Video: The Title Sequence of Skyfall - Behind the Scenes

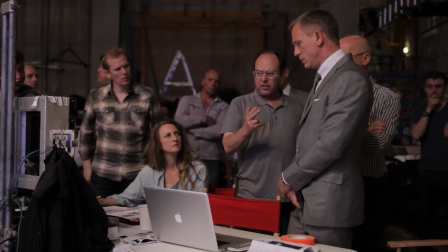go to there and then bring the gun up much later. Yeah. I've done quite a few title sequences. I think the first one I did was GoldenEye, a few years back. Action!
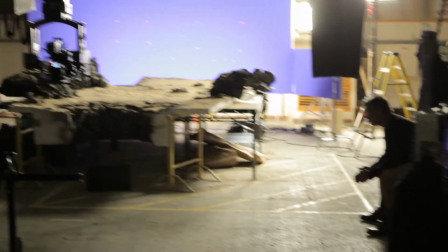The title sequence is like the main film. It has elements that everybody recognises.
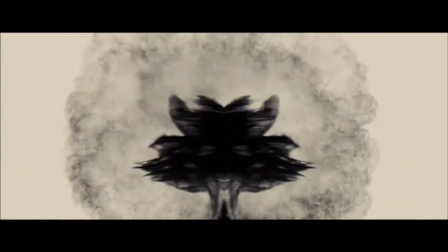There are things like girls and guns that are in the title sequence that come from the very original designs of the title sequence,
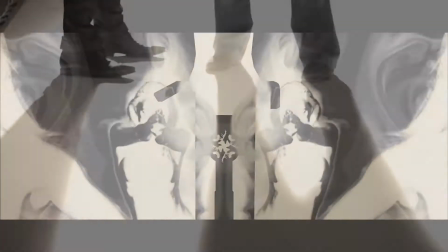and I want to keep that heritage and iconography there. I try to make each one different to the last and have a different concept,
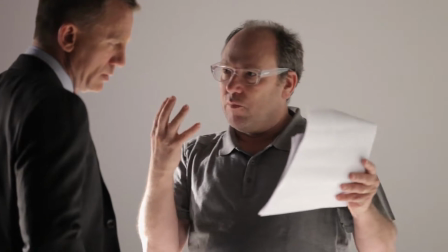and with this one it's different because I wanted to get the feeling that the viewer is James Bond,
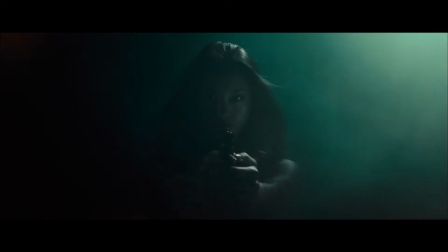so everything is kind of the point of view of Bond. We talked about him quite a lot, and I've tried to get him to put, and he's done it,
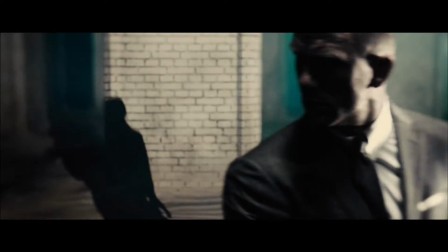I think, very, very successfully, put as much imagery from the film as into the credits as possible.
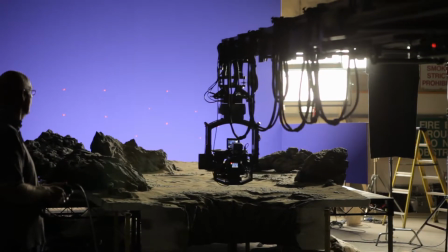But he has his own set of skills which are fantastic, and you know, he needs to be given the freedom to explore those things. James Bond, we think, is shot and dead, and this is kind of like what's going on in his mind, and you're seeing it through his eyes.
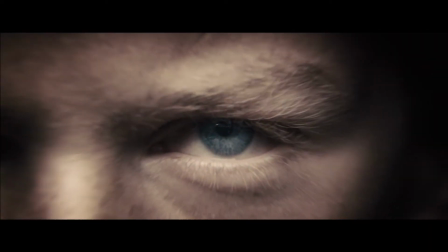It's a bit like an out-of-body experience. Sometimes people think your life flashes in front of your eyes.
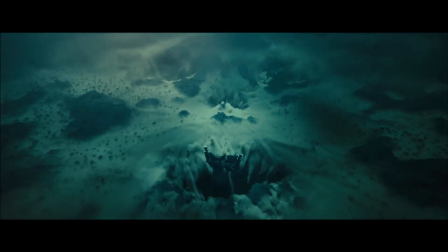And I know that in near-death experiences, people say sometimes they see tunnels, and the tunnel is also an element in the main film.
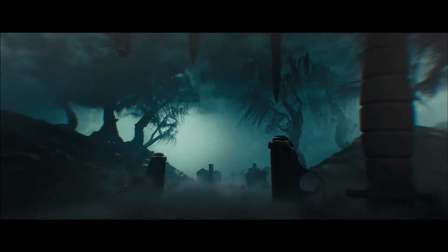And so it's a mixture of all those things, plus a few themes from the script, to make it a kind of more psychological feel to the title sequence this time. Daniel just nailed it straight off. He's such a professional, and he knows how Bond would do it, you know, more than I do,
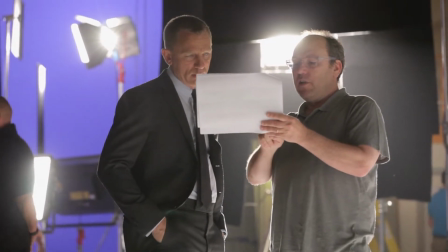so I just give him the chance to pull some shapes and to look cool in front of the camera,
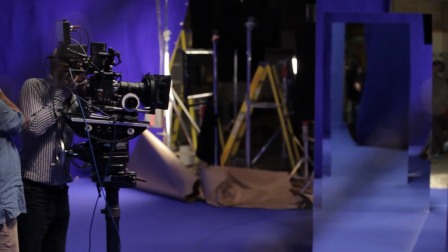and he did look really fantastic. Obviously, slightly strangely, you know, I'm trying to make this be a point of view, so it's like the viewer is James Bond looking at his life, but then I've got Daniel Craig in the sequence, and one of the ways I've got round that is by creating a sequence which is a series of mirrors.
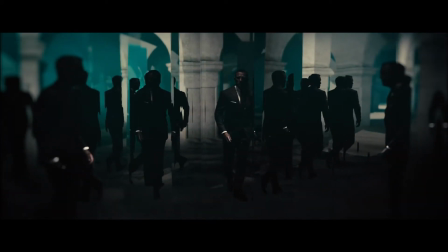So it's as if you've walked up to a mirror and you're seeing your own reflection, but it is actually Daniel Craig's reflection because that is you.
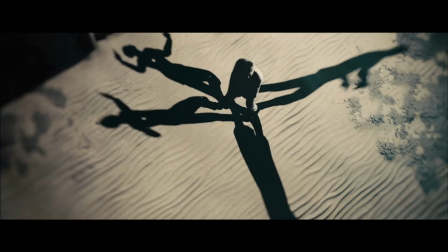And also with shadows and this feeling of out-of-bodiness,
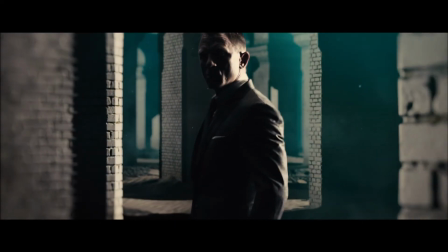so that it's as if you can come away from your own body if you're dying or something and you see yourself.
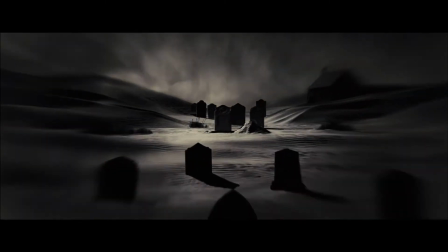None of these things are very literal. It's a kind of surreal reinterpretation of all those elements put together just to be a little entertaining sequence that feels
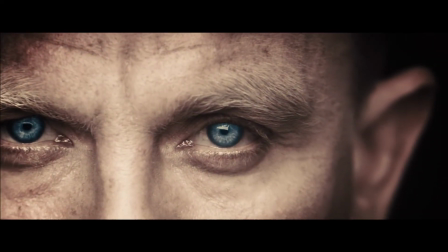that you get a flavour of the film and a flavour of what's going on in Bond's mind as he feels like he's dying.